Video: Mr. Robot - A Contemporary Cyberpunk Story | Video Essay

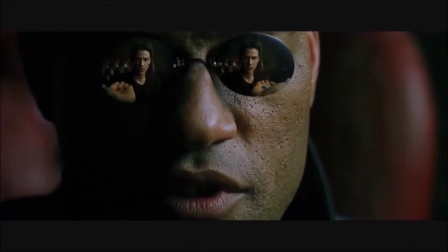981s
There is an entire scene in the first episode of Mr Robot that mirrors Neo's conversation with Morpheus, as he is off of the pils,
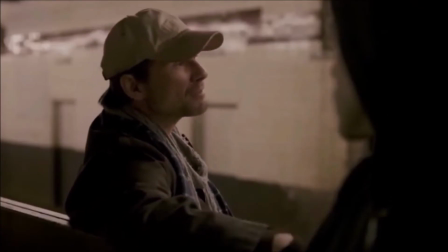988s
but instead it is Mr Robot talking to Elliot about joining a society.
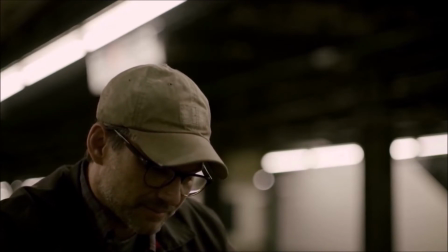992s
Both Elliot and Neo are portrayed as the one who is able to bring about the change so that everyone can break out from the world of pretend.
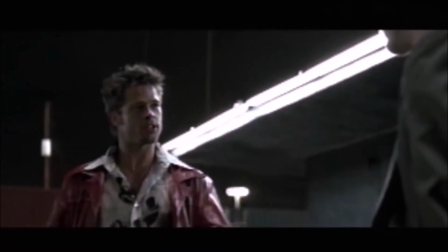1001s
One of the biggest inspirations according to Sam Esmail for the show is the 1999 movie Fight Club.
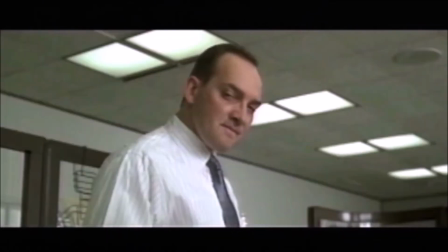1007s
Also in this case Elliot clearly takes off the movie's unnamed protagonist played by Edward Norton.
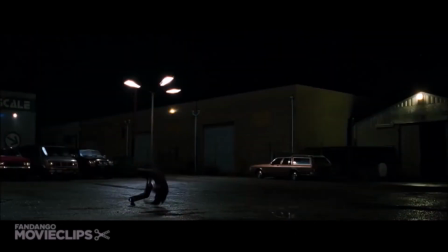1012s
Just like him Elliot suffers from dissociative identity disorder which manifests in a much more dominant and active version of himself.
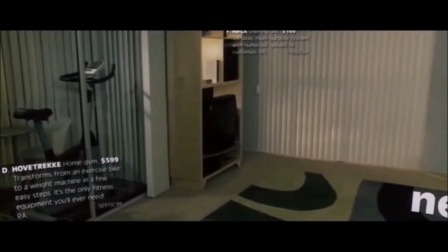1018s
The fourth wall breaking also comes into play here with both Elliot and Edward Norton talking to the camera
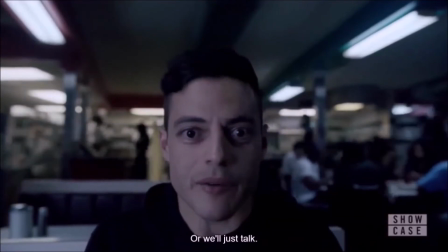1024s
and thus becoming an unreliable narrator who is not always showing us everything as it truly unfolds.
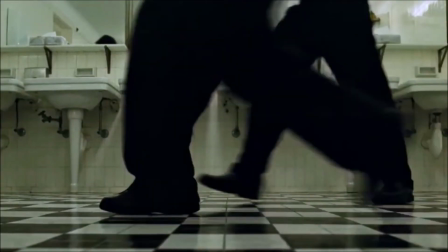1030s
Even the terroristic acts in both stories are similar, whereas the group and fight club could be described as analog terrorism,
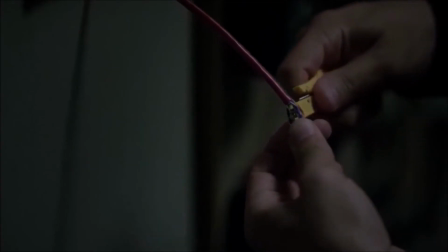1036s
as society and the dark army and Mr. Robot could be described as cyber terrorism, but they still seek to destroy the same faults in society.
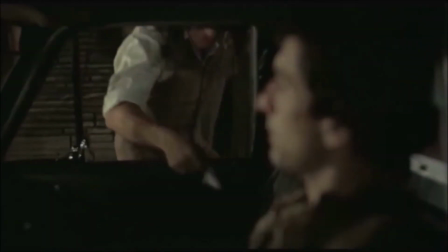1046s
And lastly, let us take a closer look at another movie classic, namely 1976's Taxi Driver by Martin Scorsese.
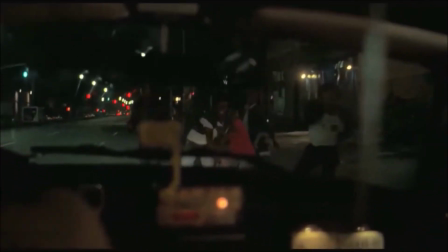1053s
The movie's protagonist, Travis, is a war veteran who, like Elliot, feels a deep-seated sense of loneliness and is alienated from the society he lives in.
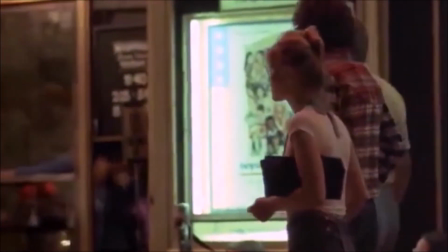1066s Loneliness has followed me my whole life, everywhere. Bars and cars, sidewalks, stores, everywhere.
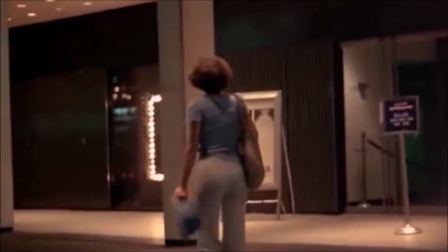1076s There's no escape. God's a lonely man. I hate when I can't hold in my loneliness.
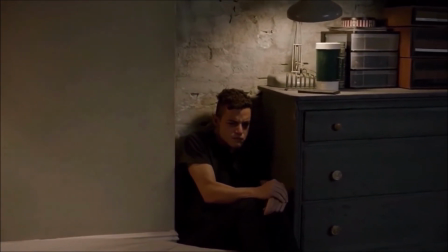1086s This crying's been happening too often every other week now.
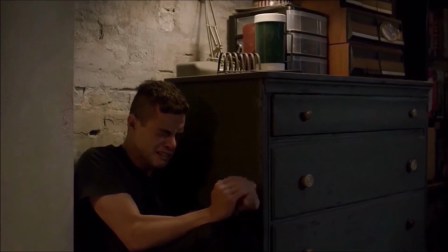1094s what do normal people do when they get this sad?
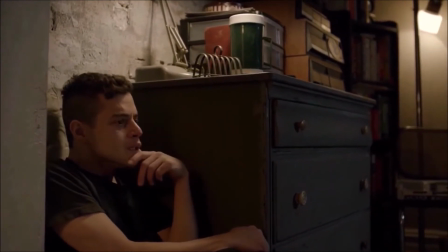1099s They reach out to friends or family I think.
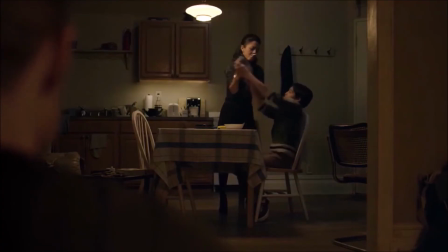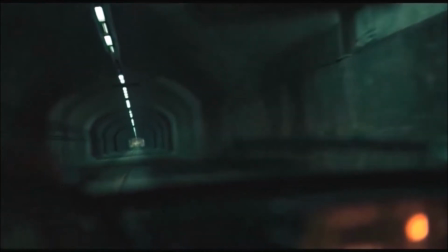1107s
Justice and Mr. Robot, Tactic Driver is full of the main character's narration in the form of voiceover which constantly monologues to the viewer about Travis's perception and criticism of the world.
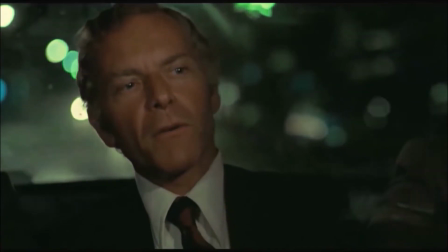1116s
Both Elliot and Travis despise their respective societies but still have to live in them.
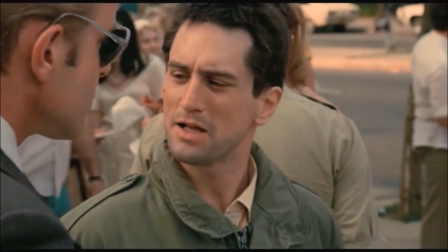1121s
Yet both of them also seek to break out by various vigilante acts of socio and political actions in Travis's case and the cyber-terroristic ones in Eliot's,
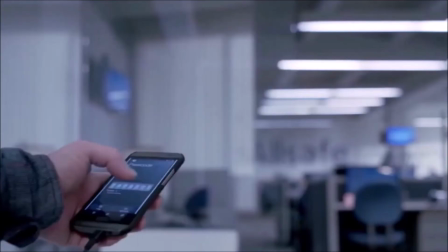1130s
that become more and more drastic and violent as the story continues.
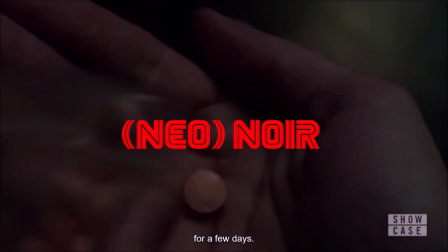1134s
All of those inspirations are very good examples for the huge influence the genre of noir, especially neo-noir, has on cyberpunk.
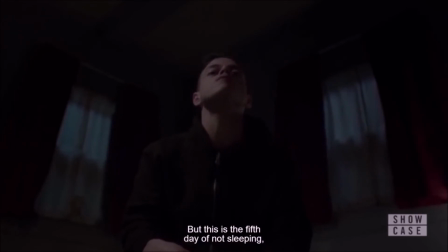1141s
Noir addresses themes of existential nature that we often find in cyberpunk works,
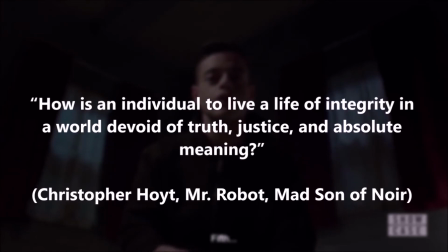1146s
for example how is an individual to live a life of integrity in a world devoid of truth, justice and absolute meaning.
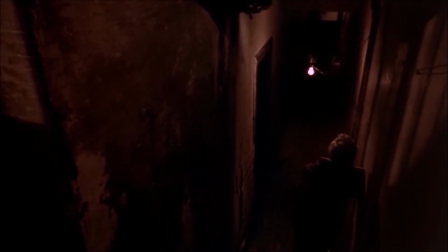1152s
Neo-noir works often apply a certain visual style that is meant to create an uncomfortable setting and encapsulates feelings of danger,
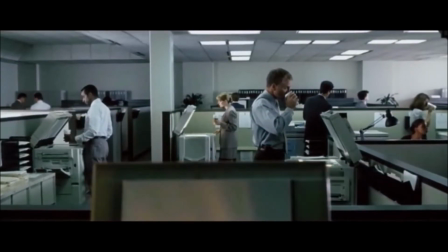1160s
moral ambiguity and alienation.
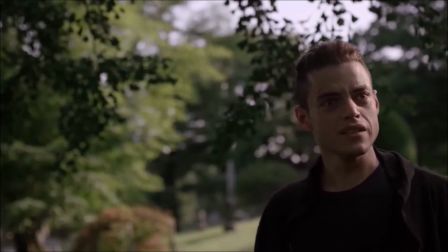1162s
For example, Mr. Robot, we very often find the characters framed not only alone, but also on the very edge of a shot, creating a feeling of isolation as we watch them on screen.
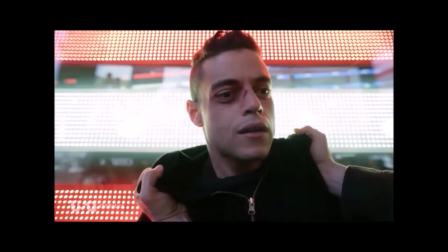1171s
It's the same with the depiction of criticism against society.
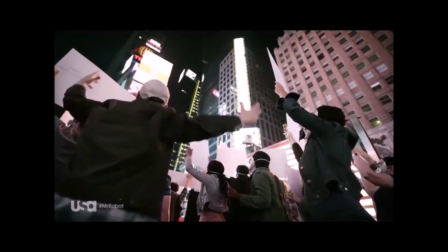1174s
A big element of classic and neo-noir hinges on pointing out the threat by a world without meaning and the falls of capitalism, commercialism and corrupt leadership.
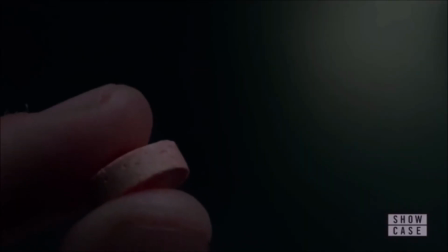1182s
The earlier mentioned voiceover is a classic and useful device used in many noir works in order to communicate the main character's perception of the world to the audience.
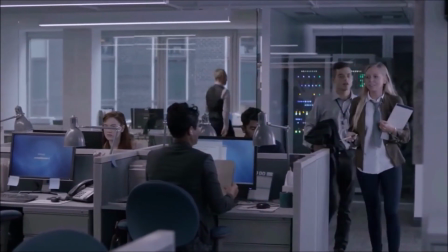1190s
In Mr. Robot we can also see sensitivity towards certain parts of society in the way the show depicts different places.
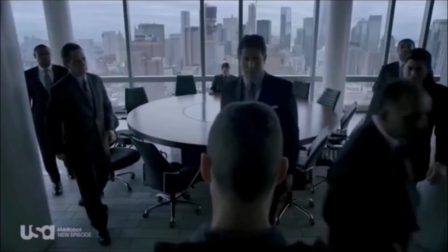1196s
The offices in the show are meant to convey wealth and status, and are shot in harsh blue-grey tones, leaving you feeling quite cold.
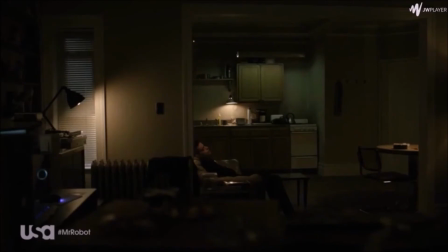1205s
Whereas Elliot's flat is depicted in warmer colours and shown to be more cluttered and lived in, which gives the audience more of a feeling of familiarity and comfortableness.
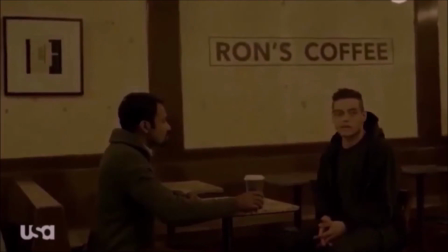1217s
As mentioned above, Elliot Alderson stands in line with several protagonists that are not unfamiliar to the cyberpunk genre, Neo being the most obvious candidate.